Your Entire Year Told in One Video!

It's crazy how much can happen in a single year and how quickly we forget the moments that mattered the most. Wouldn't it be nice to look back at all your highlights in one beautiful montage? In the next 5 minutes, I'll show you how to turn everyday clips into a meaningful year in review video using Movavi Video Editor.
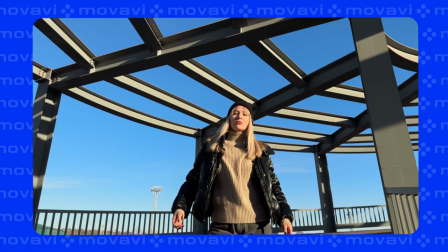And the best part, you can make these for anything worth remembering: a trip, a graduation, or an anniversary, whatever shaped your year. Okay, so first I'm gathering all of my 2025 clips, and I do really mean all of them, not just the perfect shots, even the ordinary ones. Those add depth and context, and by the end you'll see why this really matters.
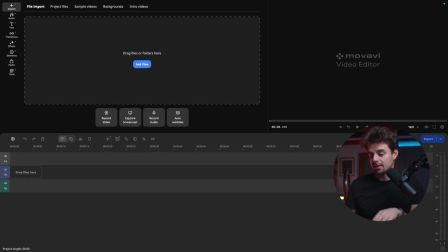So inside of Movavi Video Editor, I'll click Add Files and select all the videos. I already made a folder with all the footage. And while that's loading, here's a common mistake I want to highlight.
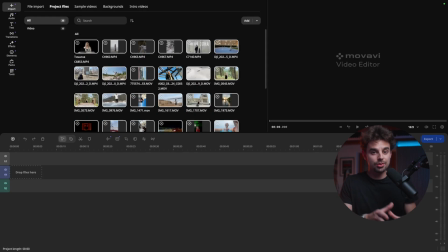Many people start dragging clips into the timeline immediately with no plan. The timeline gets messy, people get overwhelmed, and the story starts to fall apart. There are a few ways in how you can approach this. You can go month by month, you can go fully cinematic, or you can make it dramatic, storytelling, and animation. What I'm doing here is mixing emotions with energy. I want this to feel like a highlight reel, but still tell it like a story.
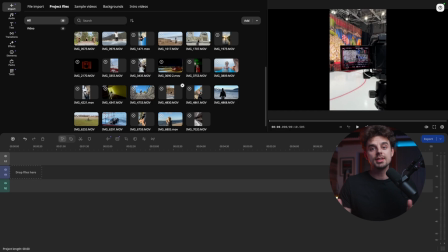What I'm doing here is mixing emotions with energy. I want this to feel like a highlight reel, but still tell it like a story.
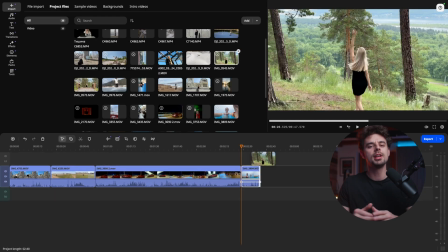I'll start the timeline with slower clips and then build momentum by adding small wins, fun moments,
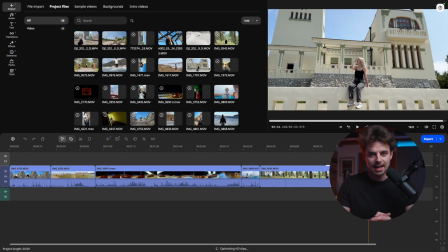and quick lifestyle clips, and end with my biggest highlights like trips, celebrations, and events. The audio will also shape the mood, but first I want the story to flow. Now that the story structure is in place, I'm adding a bit of personality.
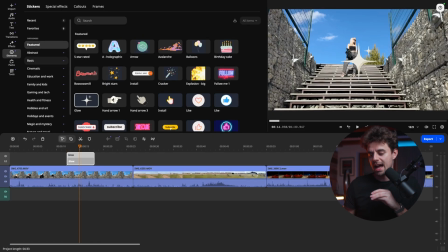And to do that, I'm jumping into the stickers tab and using a few stickers to highlight key moments. What I like about Movavi is that there are plenty of built-in stickers so that you do not have to hunt online.
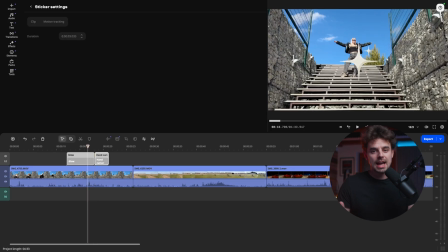But I'm not using many, only what fits naturally. For example, for this clip right here, the 5-star sticker fits perfectly. I'm also not trying to add anything that's distracting.
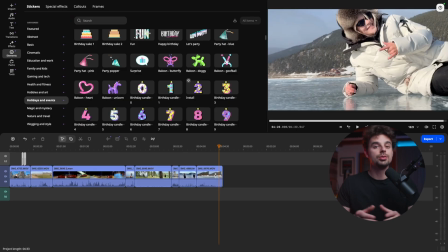For other parts of the video, especially when the year shifts into a new phase, I'll use simple text style stickers as labels, and we can also sync it with the music.
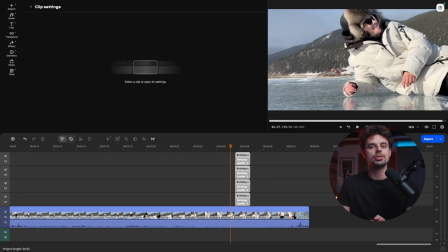Here you will also need to pay attention to timing. I trim each sticker so it appears when the moment lands and disappears before it gets annoying. It's a small detail, but makes a big difference. By keeping the sticker use simple and intentional, the video starts to feel more expressive without feeling cluttered. Everything has a reason to be there, and the story stays front and center. And now it's time to give the video its final feel. And since this is a short 60 to 90 second highlight reel, I want it to feel fast, clean, and yet still cinematic.
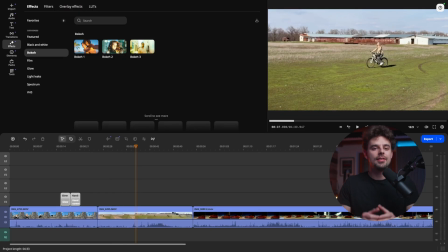I'll open the Effects tab in Movavi and scroll through the available options.
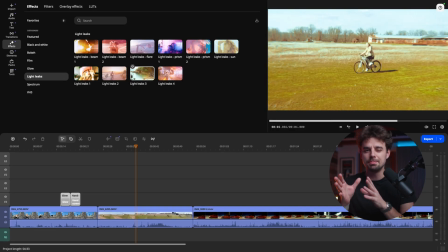Of course, you can play around with different effects to see which one fits best, but knowing what you really want cuts out a lot of options. I'm not looking for dramatic effects, I want things that make the footage feel like a movie trailer. For my highlight clips, I'll start with a cinematic color effect.
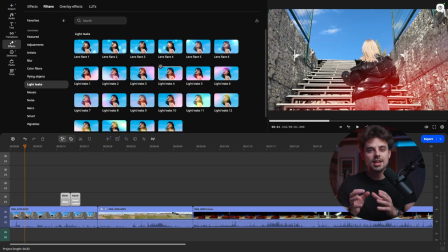It slightly boosts contrast and sharpness so the clip feels more polished and more intentional. I'll drag it onto the clip and preview it to make sure it adds a punch without changing the colors too much.
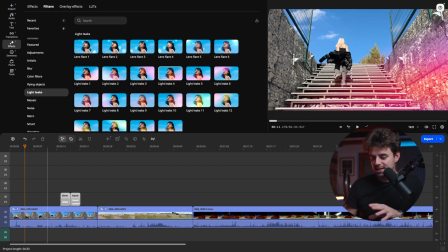Yes, I think that's perfect. I'll also like this effect here, so let's try this one too and preview it.
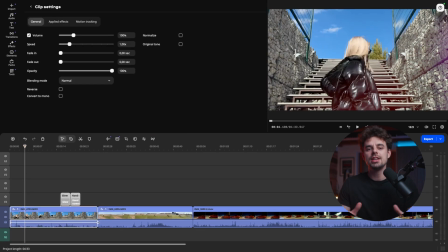I think that's amazing. I'll go with this effect. After adding the effects, I'll open the adjustment settings and lower the intensity. Effects usually work best when they're subtle, so I'll make sure that they don't overpower the clip.
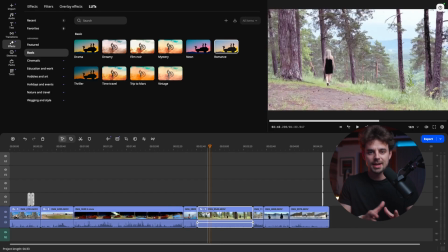I'll also keep the effects consistent. If I use a lot for my best moments, I'll stick to that same look across similar clips.
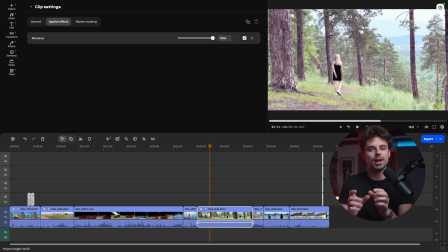This will help the whole video feel like one film instead of separate edits.
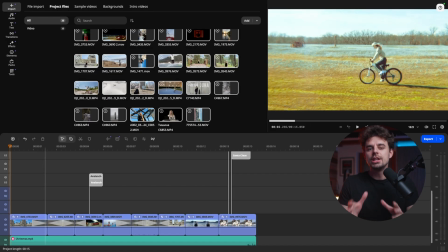By the end of this step, the video will feel more polished and complete. Each section will have its own mood, but everything will still feel connected.
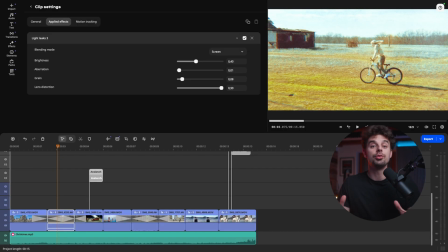A little more adjustments and our year in review is ready. And to lean fully into that cinematic feel, you can add a voiceover to tell your story behind the moments, or just use trending audio instead. And this is what the final video looks like.